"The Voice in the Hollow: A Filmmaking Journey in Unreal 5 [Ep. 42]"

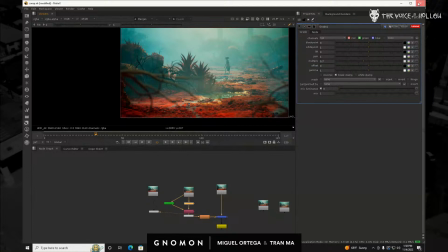3333s
So let me close this for now. So foreground stuff.
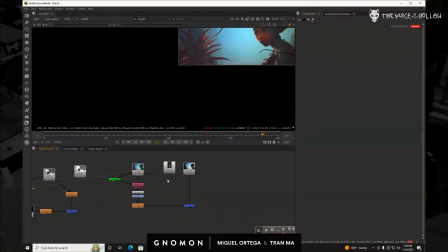3344s
Foreground stuff. Let's just close that.
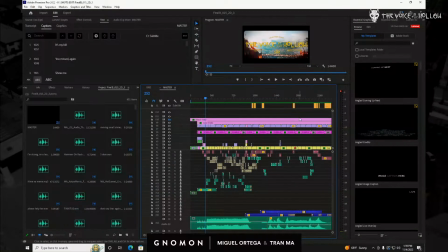And let's see, let's try to open it one more time.
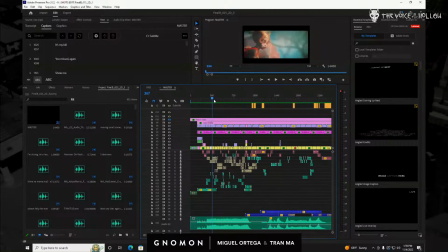3374s
Oh, well, while it loads, I'll show you a few other things that we did here. So this shot, we re-rendered all of these shots here.
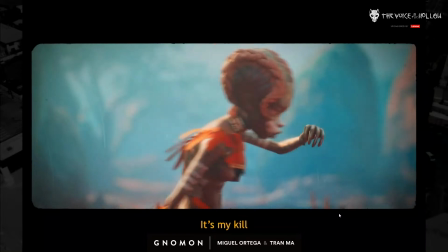3389s Ni mawindo yangu, ulichelewa tena.
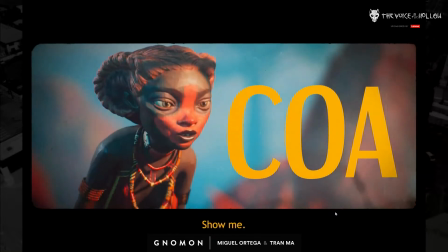3396s Hebu nionyeshe.
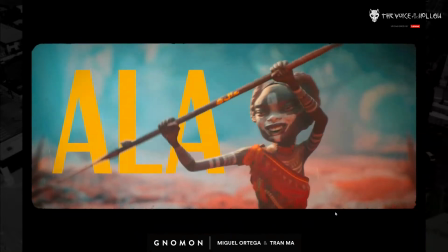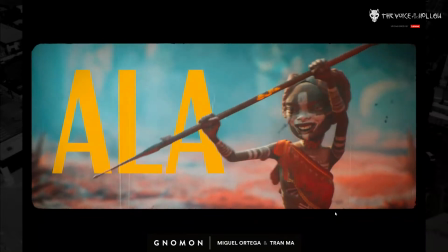3403s
So we kind of wanted, again, to go with that old school
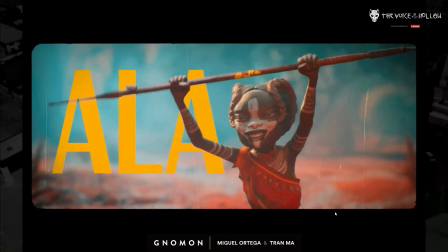3408s
spaghetti Western aesthetic where they would put letters like this, like the good, the bad, and the ugly.
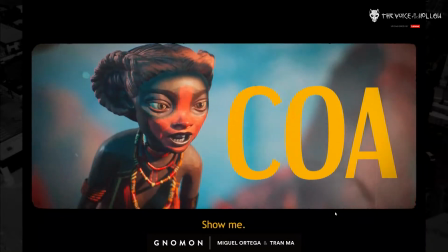3414s
So that way you just know the characters' names right away. Like, let's not even be subtle with it.
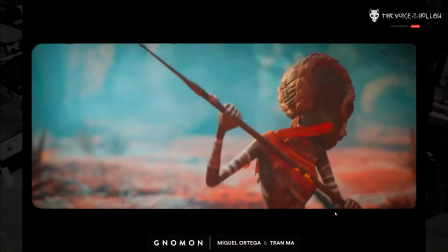3420s
Boom, Koa, Allah, you know.
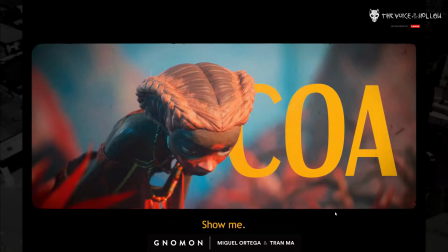3422s
And these two shots are the two shots that basically show you the character's personality in a single shot.
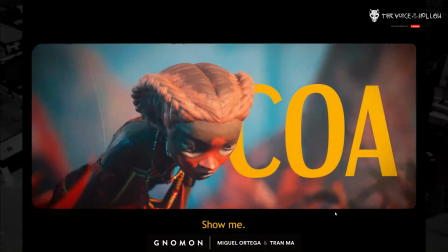3430s
You know, this one is always down and defeated, right? And then this other one is arrogant and obnoxious.
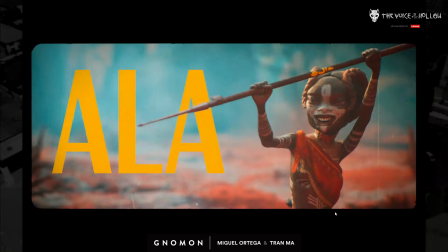3440s
So we re-rendered all of that, relit it. I think it looks much better, much less muddy.
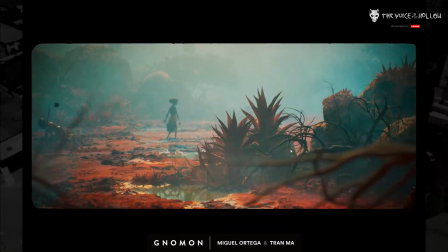3450s
Yeah, we went back to some of our earlier shots and thought some of the lighting was muddy.
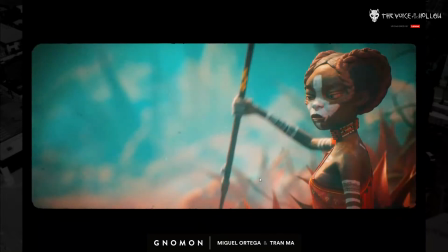3456s
And so we just fixed up that stuff. Yeah. So here are the foreground branches.
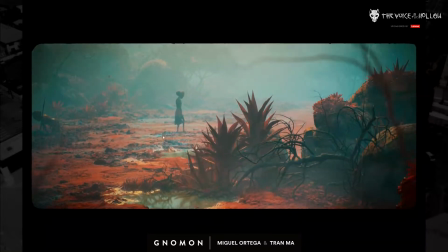3462s
You can see they all look really nice now. It's not all weird.
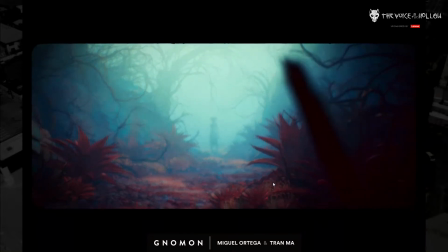3469s
Here's another one where you'll see that issue. It's stuff that you won't notice it on the first one.
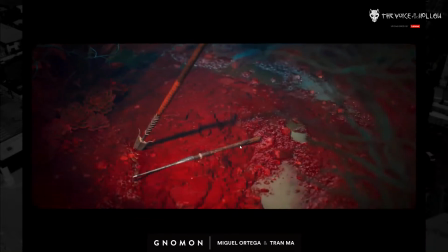3476s
So we are going to add more branches in the foreground here. But here, these branches on the right-hand side were a nightmare.
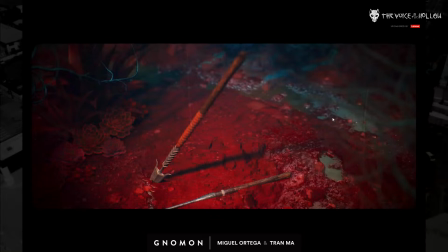3484s
And then once we rendered it the way I showed you guys and comped it in Nuke, it all worked together perfectly.
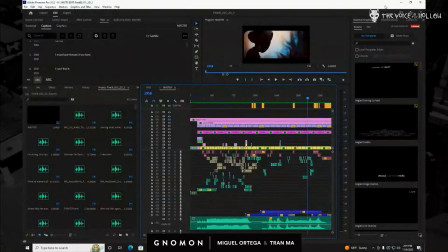3490s
There's no weird artifacts there now. So, all right. So let's see if GAEA opened up yet, and it has not opened up. That's funny because you had it open before we started the stream. Of course. That's how it always is.
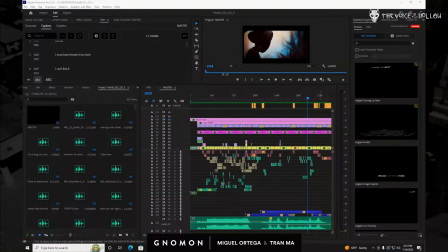3511s
I mean, I could show some. Yeah, show something. So I'll show some stuff while he's troubleshooting.
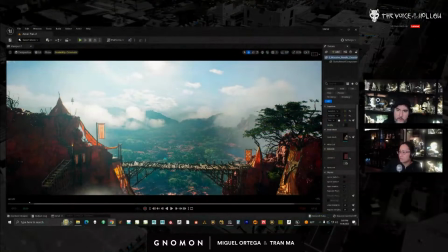3520s
I do not know how to take the camera back. I'll take it. You got it. I don't know why my screen is not popping up. Your screen is up. Is it? Oh, it is up. Haha. Okay, so here's the shot.
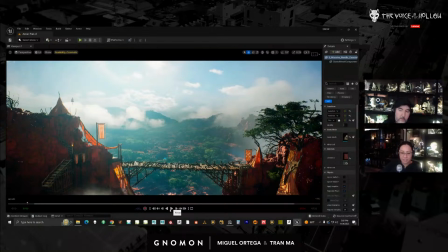3539s
And I will play it, and it will play very, very, very, very slow because the scene is very heavy for multiple reasons.
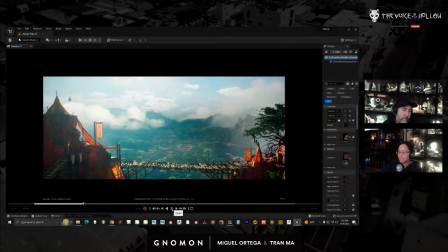3548s
But maybe it's good it plays slow. So then that way you can actually see it because of the whole streaming and how JPEG it could look. So here, this scene is pretty heavy.
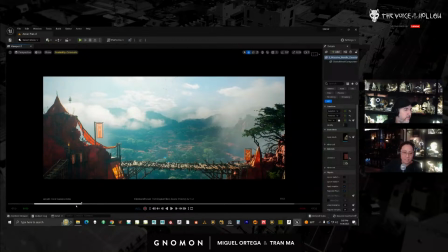3563s
Some of it is from stupid reasons for myself and the vegetation. I ended up having issues scattering some of the trees in the background using the landscape tool.